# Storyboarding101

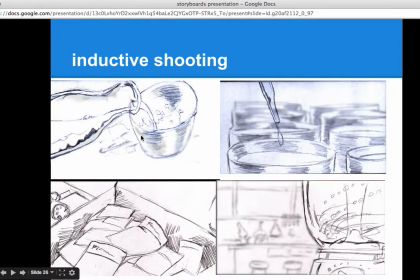So this is inductive, where we have the I have the mixing, all right, stuff, okay, and so it's the milk in this case pouring into here, and then droplets of something going. I think that. Oops.
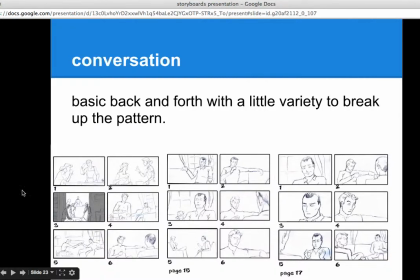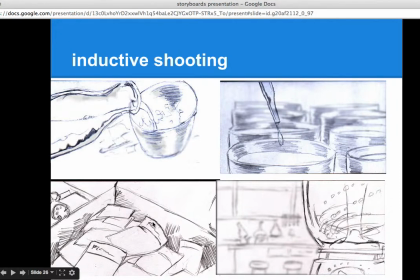I think this shot might have needed to be before this that one. Anyhow, so they were loose on the hard drive. Okay, because yeah, this stuff would be in there in the fuller sequence.
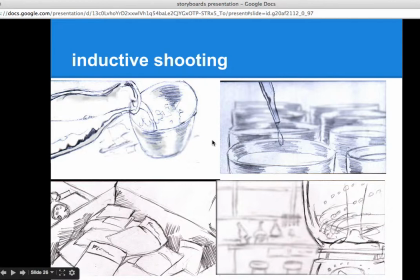But so anyhow, it's these little tiny vignettes building up to an idea in the viewer's mind,
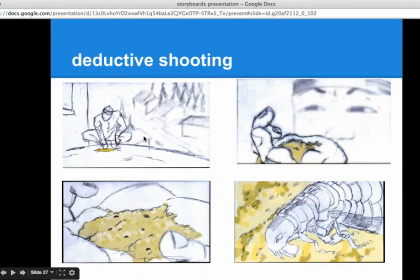where the alternative is deductive shooting, where you start with the wide shot, you have a shot in closer, closer, closer, then coming to the idea that you want to have.
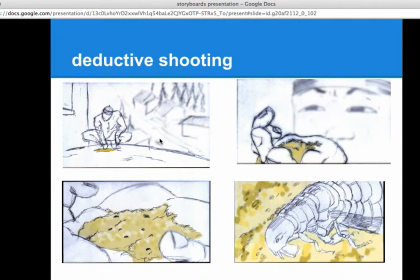And that's sort of the standard shooting that you do on a sitcom or stuff. It's where you have the big establishing shot, and then you go to the medium shot, then you go to the close-up, bang, bang, bang, and just again and again and again, and it's formulaic.
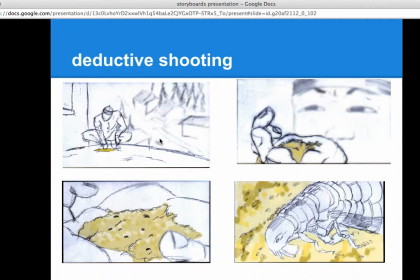Because it's easy and it always works. Where the other, it is harder. Because you have to really think through exactly what we're leading the audience through.
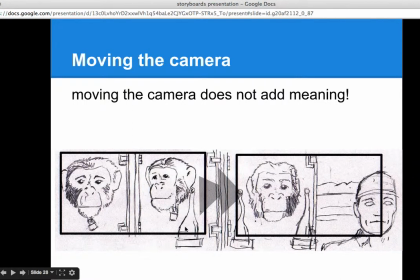Okay, so another thing, moving the camera does not add meaning. Okay, you want to move the camera when there's really nothing else to do. Okay, or in an action sequence,
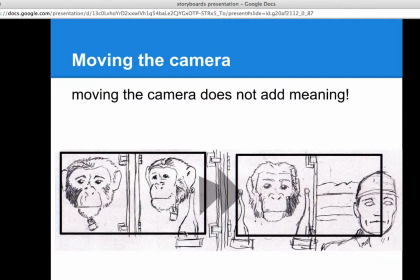it's just to follow the action and keep everything moving on a lot of high energy stuff. But things should basically work with still cameras. All right, this pan across the monkey faces and then seeing the human face,
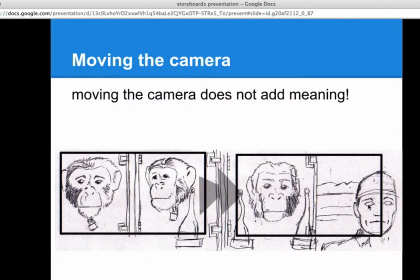the meaning there is that the human is being treated like these experimental monkeys. Okay, the moving of the camera does not add anything to that meaning. It can heighten it.
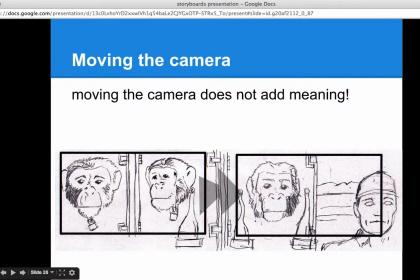It heightens the point by having us focus first on our monkeys and that situation, and then having the human there.
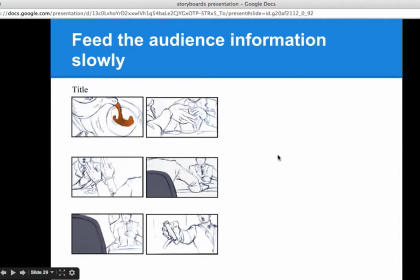Okay, so feed the audience information slowly. Dole out information to the audience. It's like telling a joke. You don't start with the punchline. Yes, you know the punchline at the beginning.
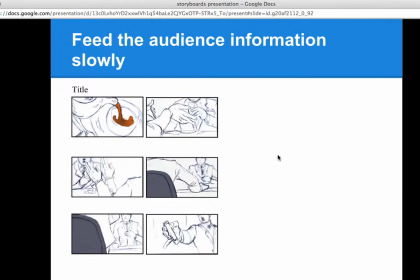Okay, when you're doing a movie, animation or a sequence, you know who the murderer is. You know it's the butler. Don't tell the audience it's the butler.
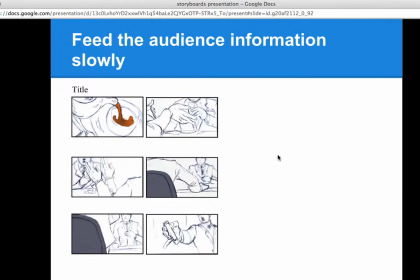Okay, slowly dole out that information for the whole movie and let them figure out that it's the butler. So another nice little sequence. This did get cut from the documentary. I was really pissed because I thought it was fantastic, if I do say so myself.
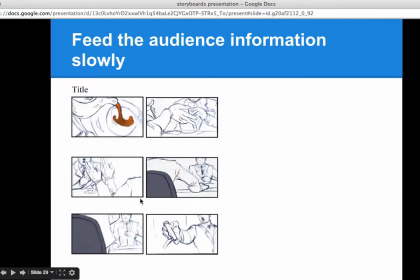And so here we have a variation of the over-the-shoulder shot, all right, through most of this sequence, and then the big dramatic reveal of this. Now, this is one of those cases where the director is like, Steve, we'll have the camera straight down on them, and then he pushes out his chair, and I'm like, no, it doesn't work. Here's why it doesn't work.
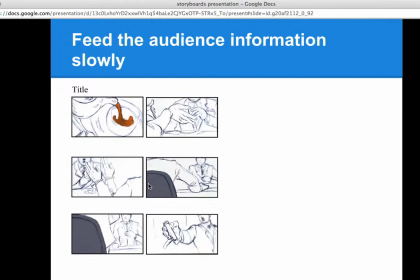And luckily, I've worked with this director enough, he listens to me on these things, and he wants my input. You have to sort of be careful. Because, it's a tempting idea. It works well in words, not in reality. Okay.
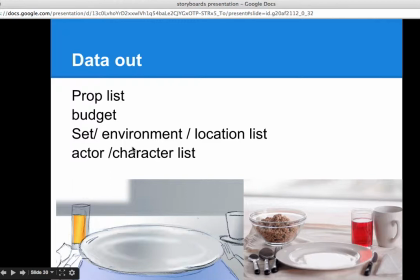Another thing is, all right, so why do you do these storyboards?